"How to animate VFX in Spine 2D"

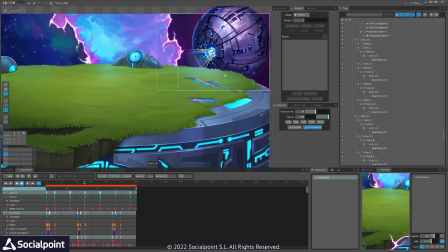[24:49]
And yeah, I think everything else is nothing to, you can see that something is glowing here.
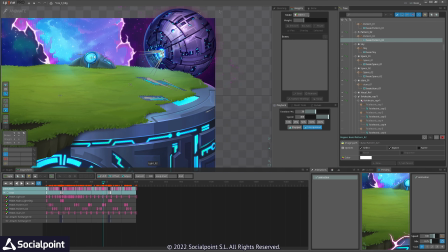[24:56]
This would be behind the background. I'm using the same glare as I was using
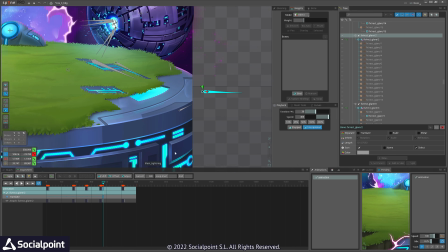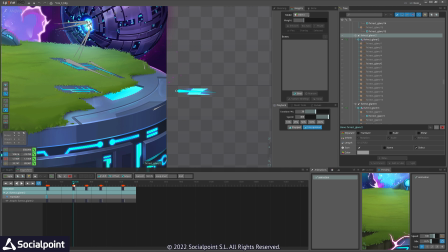[25:06]
previously you can see it just goes but behind the background,
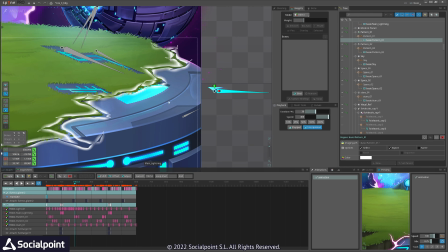[25:10]
and there is a hole here that would show that glaring effect.
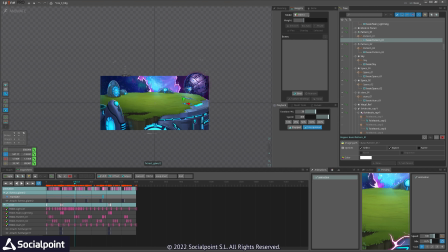[25:17]
Let's move forward.
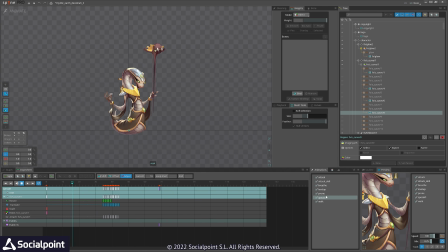[25:23]
No skill here, no VFX. Do we have VFX? Yeah. So you can see we have effect here that comes out of the mouth, and the same effect I used for tag where he teleports.
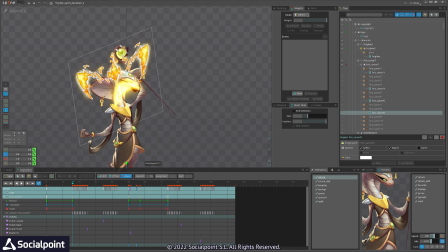[25:36]
So I combined it with the other effect that was very nicely looking with the Cobra hood. And with that combined with the previous animation was looking perfectly along his body.
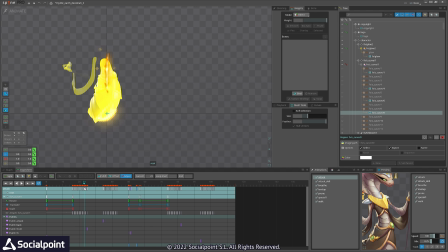[25:52]
So he hides, loses parts one after the other, top down, and then appears similarly. Boom. And the other one is this one.
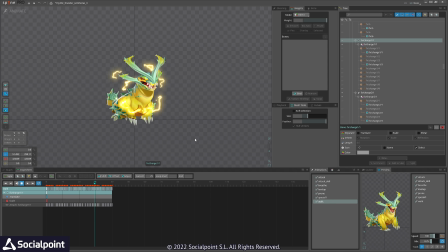[26:06]
So they are being combined to achieve nice rich effect.
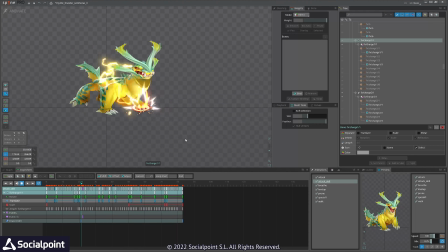[26:15]
Here we have another. I think that there is no technique that I can share here.
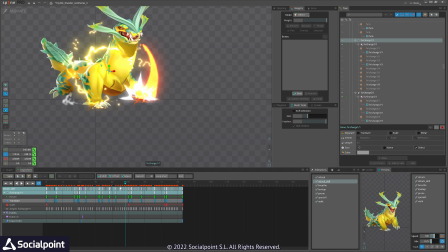[26:20]
You can see I'm again using those lines, using them a lot.
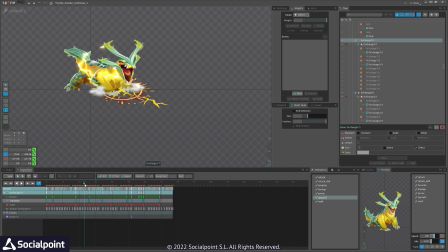[26:31]
And you can see that there are cracks that appear one after other, but it is nothing special.
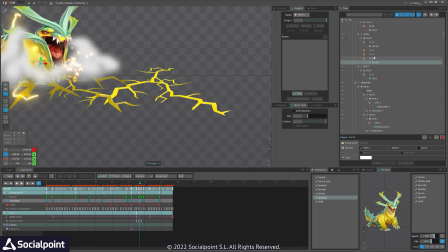[26:40]
So the last one, you can see I have even created a sequence here. I used the same, I just created sequence to add that last touch of this branching.
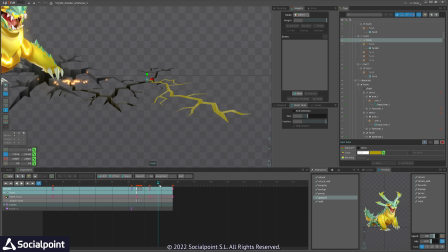[26:54]
And they are, of course, using tint black to brighten up and then go back to normal or hide it.
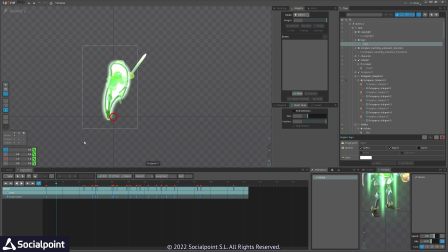[27:02]
That appears from nothing. With this effect, I just want to show how teleport might work. You add some characters, you animate a movement that jumping up, jumping down, so whatever that will show that something happened there.
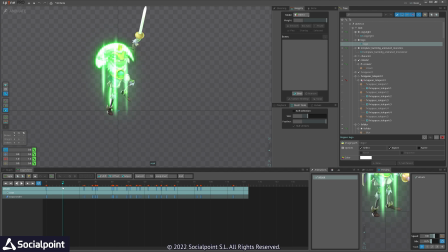[27:21]
And with VFX, it will show nicely that character is appearing. And we have a blur effect.
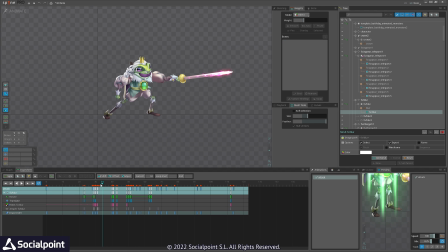[27:30]
This was exported, image was, a pose was exported from spine, this pose, and then blurred in spine in Photoshop. I'm using same image just to show how fast he went there, and with a nice VFX on the sword.
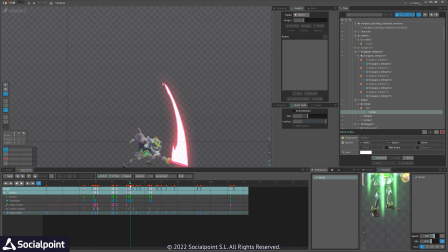[27:49]
What is he doing? Yeah, he jumps to strike with this dashing VFX. Boom. And jumps back to disappear similar manner.
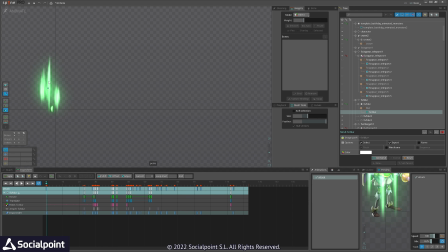[28:04]
So this is the sequence. It's not like something that I have animated. This is a separate sequence. You can see it works fine with when you teleport.
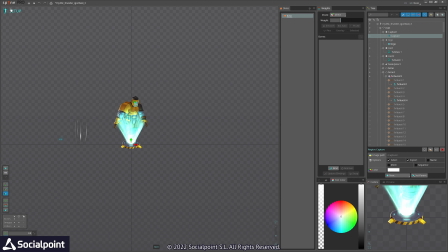[28:17]
We have 3 more characters. This is Igori Buki.
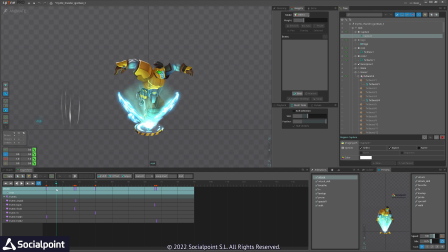[28:25]
I have no idea what is it, but I like animating him. We have a pose that is blue and it was exported from spine.
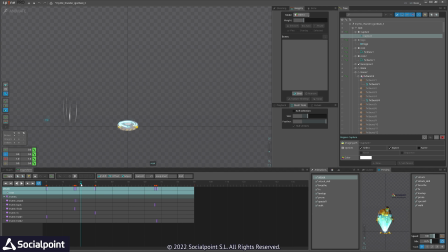[28:37]
And we have another pose that comes, and the moment it arrives, a character will reveal itself. You can see I played there with the disappearing, hiding, and then showing. I think we have 2 poses here.